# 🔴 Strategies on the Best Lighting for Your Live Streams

And this allows me to set the tone by choosing the lights that I put in the background in addition to in the front, right? I wanted full-on light on me. I didn't really want any shadows or fanciness when it comes to that, because my personality is very, like, bubbly, and so I wanted to create that same environment in my video space. And so I have lighting kind of coming in over here, two different lights coming in over here. I have light, I have light kind of separating that bookshelf. I have light over here on the plant. I have light coming in up from the top. So my video studio is very well lit, right? I'm lighting the space behind me and I'm lighting me from front. Now, again, I walk you through how I've set up my entire studio here. So you need to like think about what it is you want to create.
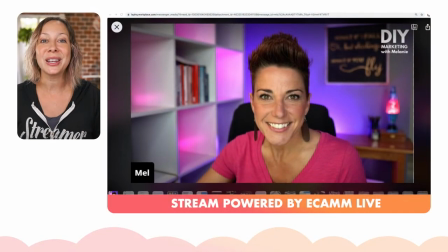5:14 Let me give you some other examples. Mel, who's going to be joining us on tomorrow's Q&A panel for lighting. You know, she has a very simple setup. She has a single light in front of her, and then she has the background lights.
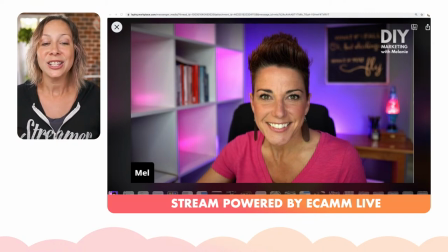5:30 And she didn't go complicated at all. So if you're doing things like beauty, right? Beauty content, or you just want a well-lit, simple option, you can put a ring light in front of you and literally just use
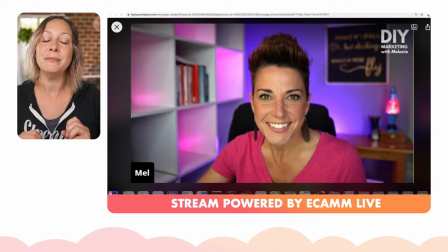5:47 that ring light coming in to fill and make it kind of beauty type of thing, right? And then you can also use a softbox, like a dome or a softbox can really help you
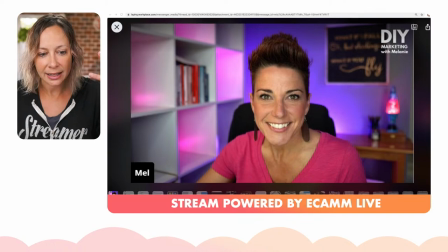6:06 make your face kind of softer, right? The soft light, softer kind of feel on your face. And so this is one option, right? So you see how she's just bringing in the one light, and we'll dive deeper into like the behind the scenes of these different setups tomorrow on Friday's show.
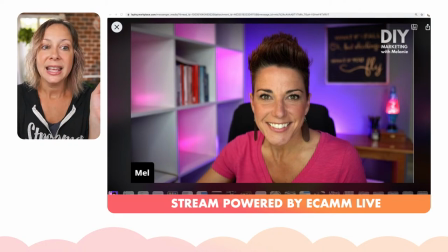6:26 But then you also turn off your phone. And so then you have the lighting in the cubes, right?
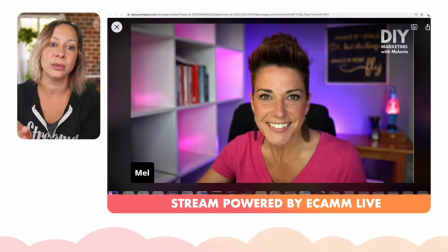6:42 And that sets the tone for her environment.
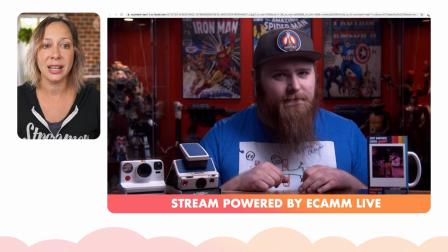6:46 Now, if we look at another option, this is something that you can do where, you know, obviously you're looking at the background specific items, but you see how he is highlighted with lights right here.
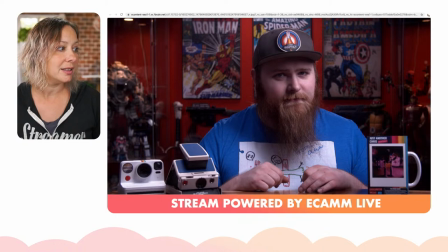7:02 You've got a single light on this, and it's really kind of drawing attention to it. He could highlight specifically these different things in the background, but he's chosen not to. He's chosen to very specifically choose which things get highlighted.
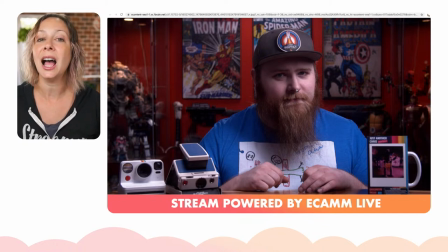7:20 And you'll notice here, he's not using full light. Right? You see some shadows. This is an artistic thing and totally okay, right? So some people see that and they think they're not well lit. It's actually an art choice.
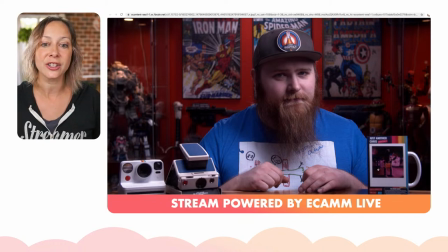7:39 but his front, his desk is actually very well lit. You can see the products. He actually does, let me see. So he actually has an overhead shot where he where he demos certain things.
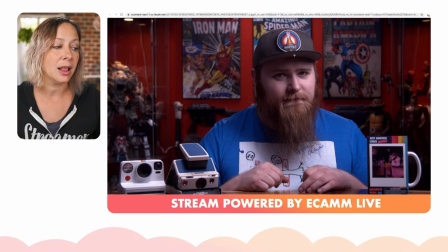7:58 And so that has to be well lit. And then we go to Ryan.
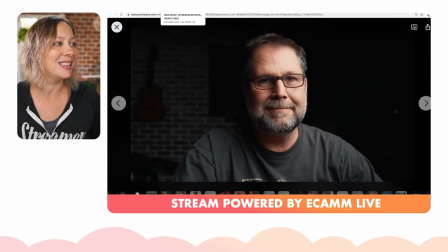8:03 Oh, sorry, I didn't introduce him. This is Chris Erickson.
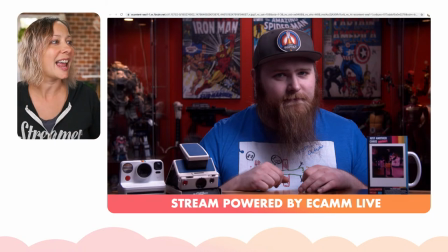8:07 He is from Just Another Chris and also our videographer as well.
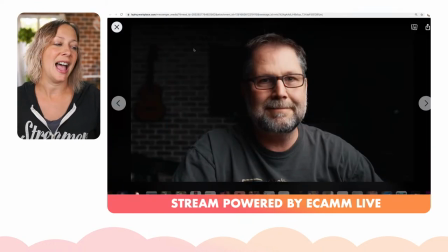8:13 Then we have Ryan Dahl. He'll be joining us tomorrow as well.